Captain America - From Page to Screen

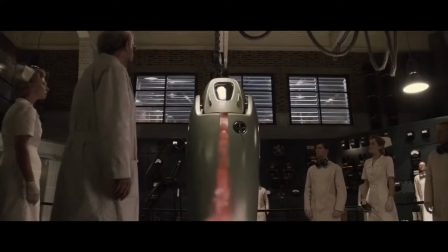(4:07)
Recruited for a secret experiment, he is again injected with a super soldier serum,
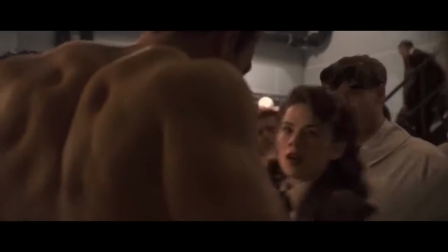(4:14)
and re-emerges with superhuman strength and speed.
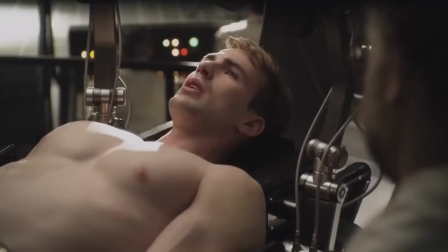(4:17)
To achieve the look of a skinny, frail Steve Rogers, state-of-the-art visual effects were used to thin Evans down.
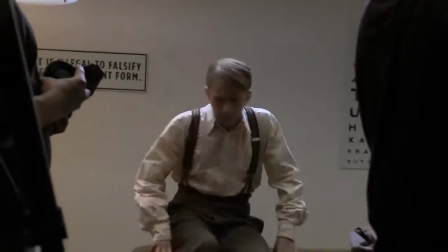(4:24)
In scenes where this was impractical, Evans performed the scene while a body double watched the performance, and then mirrored the same scene.
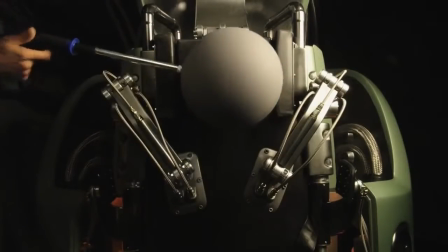(4:31)
The filmmakers would then flawlessly blend the two performances together, adding Evans' head over the top of the double's body.
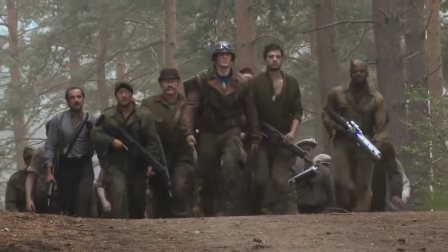(4:37)
The filmmakers wanted to make his costume more practical and something that would actually be used during a war,
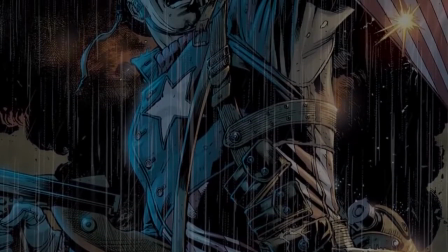(4:42)
so they modelled it on his Ultimates version of the character, appearing in Mark Millar's The Ultimates in 2005,
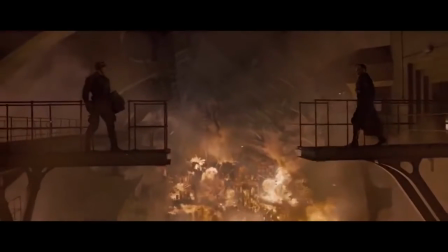(4:48)
and evolved it over the movie to his more traditional look. The movie saw Captain America go up against his most famous foe, the Red Skull,
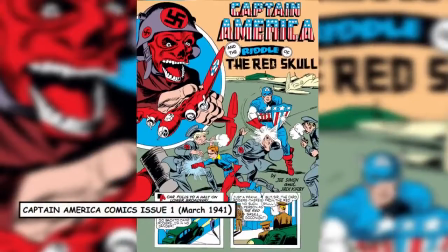(4:56)
Also first appearing in Captain America Comics issue 1, the Red Skull started out as a mantle being passed on from character to character,
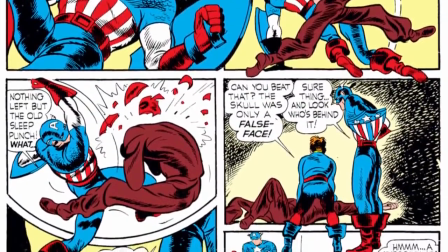(5:03)
each wearing a Red Skull-like mask. Eventually the main version of the character was introduced as Johann Schmidt,
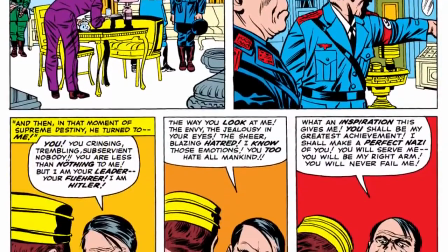(5:09)
a bellboy called out by Hitler himself as someone more capable of leading Nazis when humiliating a subordinate.
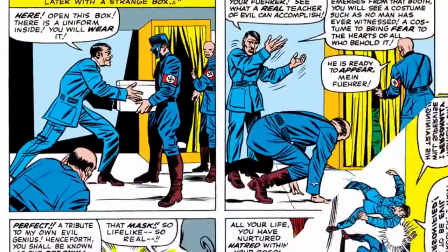(5:15)
Personally training the bellboy, Schmidt took this as an opportunity to rise to power, moving up the ranks to become Hitler's right-hand man.
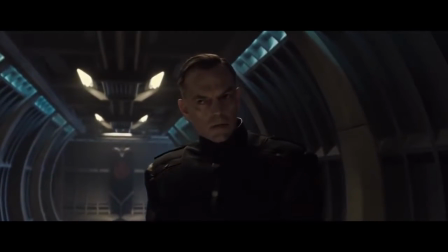(5:22)
The character of Johann Schmidt was changed in the movie to a scientist who used a more experimental version of the super soldier serum on himself,
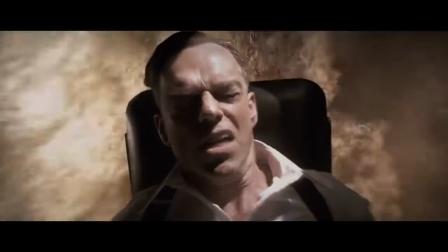(5:30)
giving him strength but deforming his face and driving him insane.
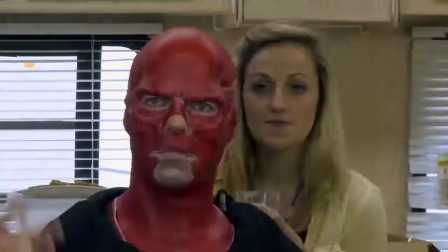(5:34)
Australian actor Hugo Weaving was cast in the role and underwent 5 hours of makeup to achieve the look,
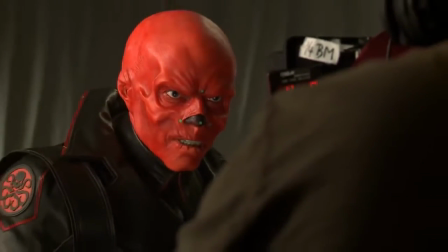(5:40)
which was then digitally altered to remove the tip of his nose and further thin out his cheeks to appear more skull-like.
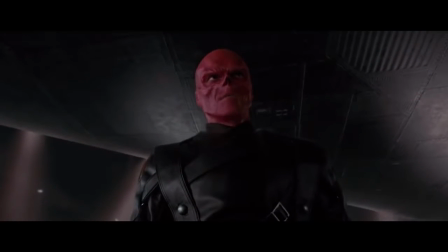(5:47)
Weaving found the process uncomfortable and has expressed no interest in returning to the role for future cinematic universe installments, even though he is still contracted.
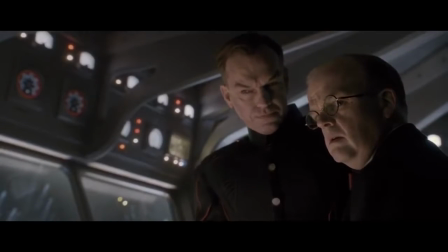(5:55)
In the movie, Schmidt is assisted by inventor Arnim Zola.
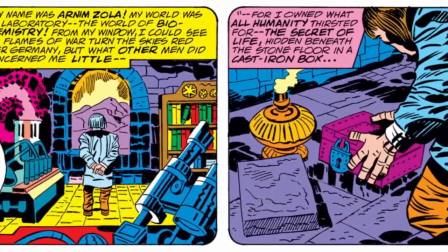(5:58)
In the comics, Zola was originally a Nazi biochemist, experimenting with genetic engineering during World War II,
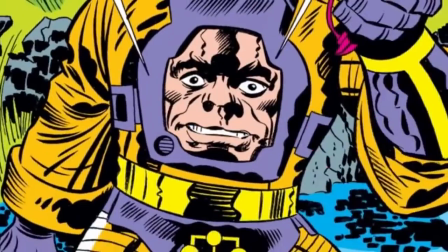(6:05)
who transferred his consciousness into a robotic body that displayed a digital image of his face in a round screen directly in the middle of his chest.
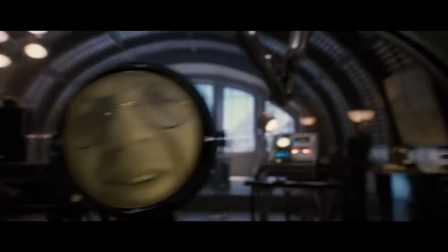(6:13)
When the character first appears on screen, he is seen through a giant circular magnifying glass, alluding to this,
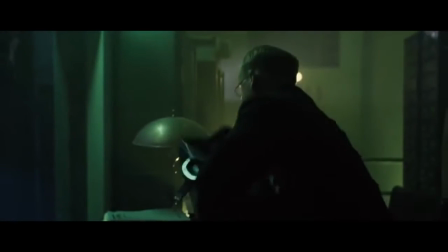(6:19)
and later in the movie, blueprints can be seen for designs for a similar robot body.
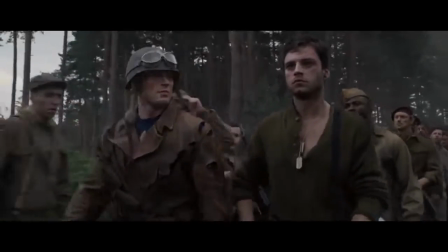(6:24)
Many changes were also made to Cap's supporting characters.
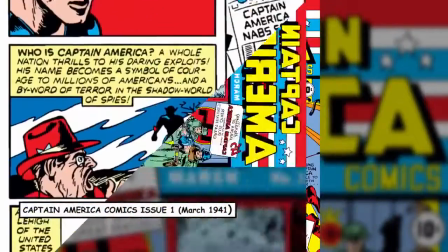(6:27)
Bucky Barnes was introduced in Captain America Comics issue 1 as a young mascot for the military base where Steve Rogers was stationed.
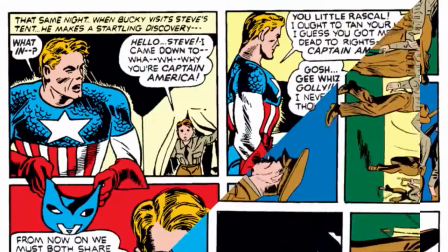(6:35)
One day he accidentally walks in on Steve Rogers changing into his costume and discovers his secret identity.
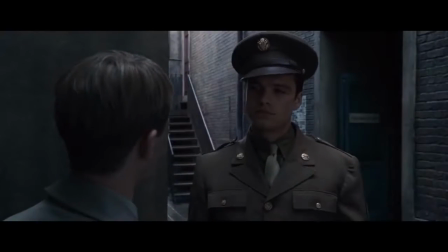(6:40)
Captain America has no choice but to make him a sidekick. In the movie though, he is the same age as Steve Rogers and a friend since childhood.
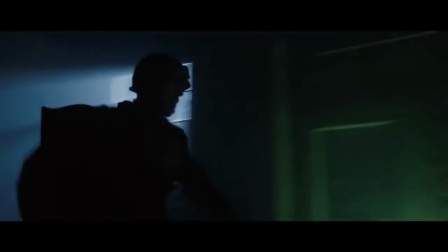(6:47)
Enlisting in the army, he is taken prisoner and saved by Cap,
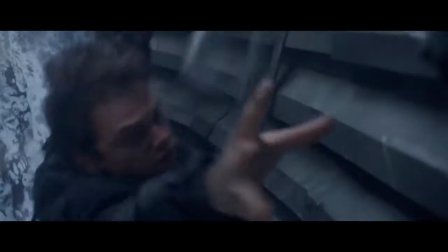(6:51)
eventually fighting equally alongside him before plummeting to his death, which set him up for his return as the Winter Soldier in the sequel.
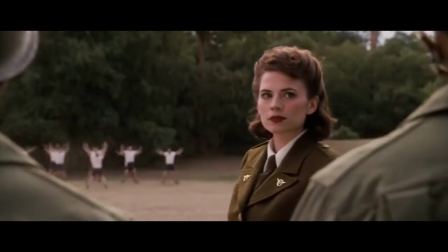(6:59) Bucky?
Heading up the missions is British intelligence agent Peggy Carter.
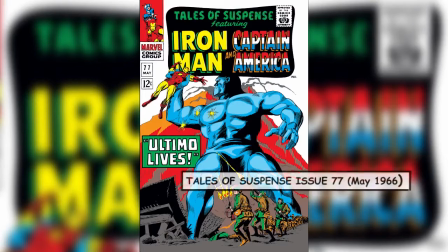(7:05)
Introduced in 1966 with Tales of Suspense issue 77,
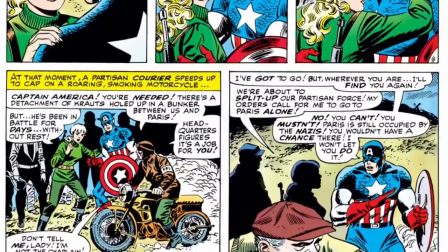(7:09)
Peggy Carter was a French resistance fighter who was briefly in love with Steve Rogers until getting separated during the war when an exploding shell gave her amnesia.
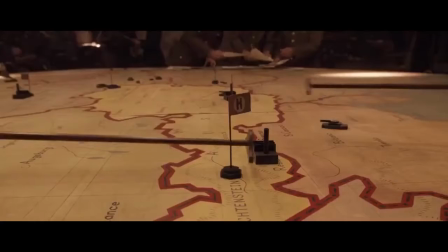(7:18)
In the movie, Hayley Atwell plays the character completely reimagined as a strong-willed agent of the US government,
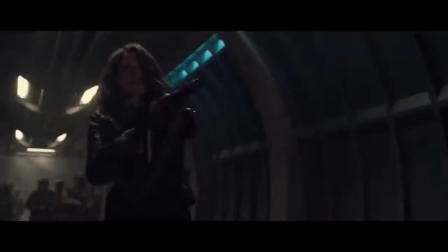(7:24)
actively involved in the war efforts.
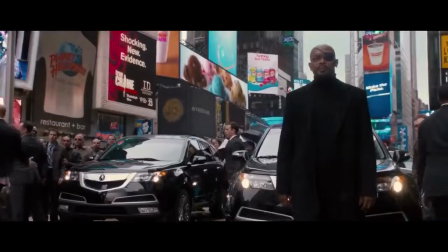(7:27)
Sutter was setting up a lot of groundwork in the lead up to the Avengers, as well as being a standalone movie in itself.
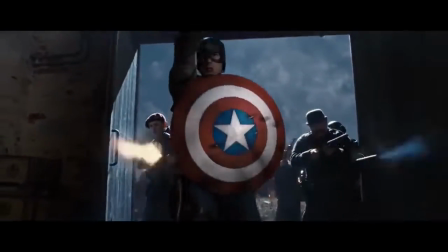(7:34)
Detractors of the movie felt that it was burdened with setting up too many elements that would tie into the future of the cinematic universe,
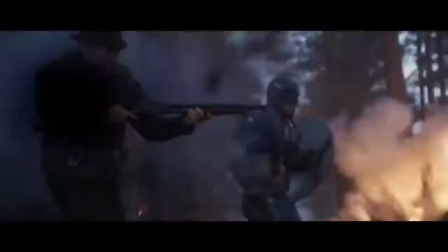(7:40)
and giving little time to Cap being a leader in World War II, relegated mostly to montages.
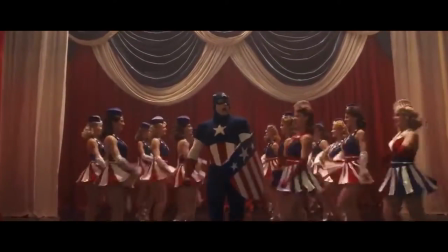(7:45)
Therefore, the movie has many Easter eggs and references to both the future of the Marvel Cinematic Universe, as well as the comics scattered throughout.
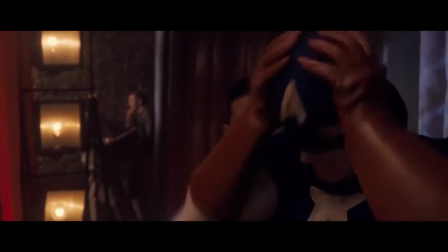(7:52)
The suit Steve Rogers wears for the propaganda tour is almost an exact copy of the original costume, down to the wingtips on the ears, and even the ankle boots.
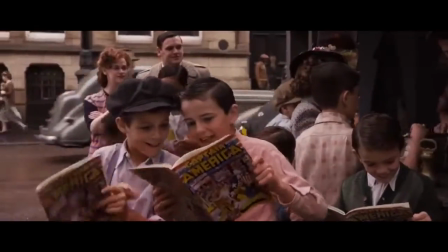(8:02)
The comics seen on screen are an exact replica of Captain America Comics issue 1,
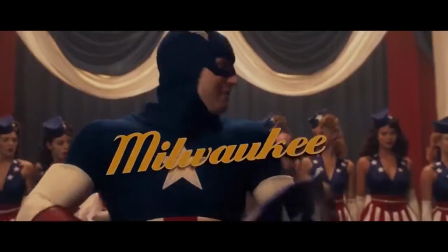(8:07)
and the iconic cover image of Cap punching out Hitler is recreated during his stage show.
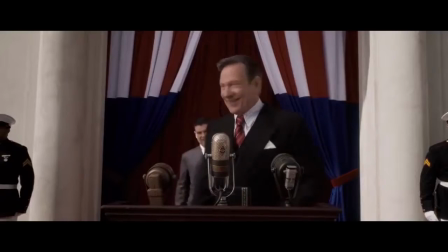(8:12) I've knocked that Adolf Hitler over 200 times.
Stan Lee appears as a general at a medal ceremony.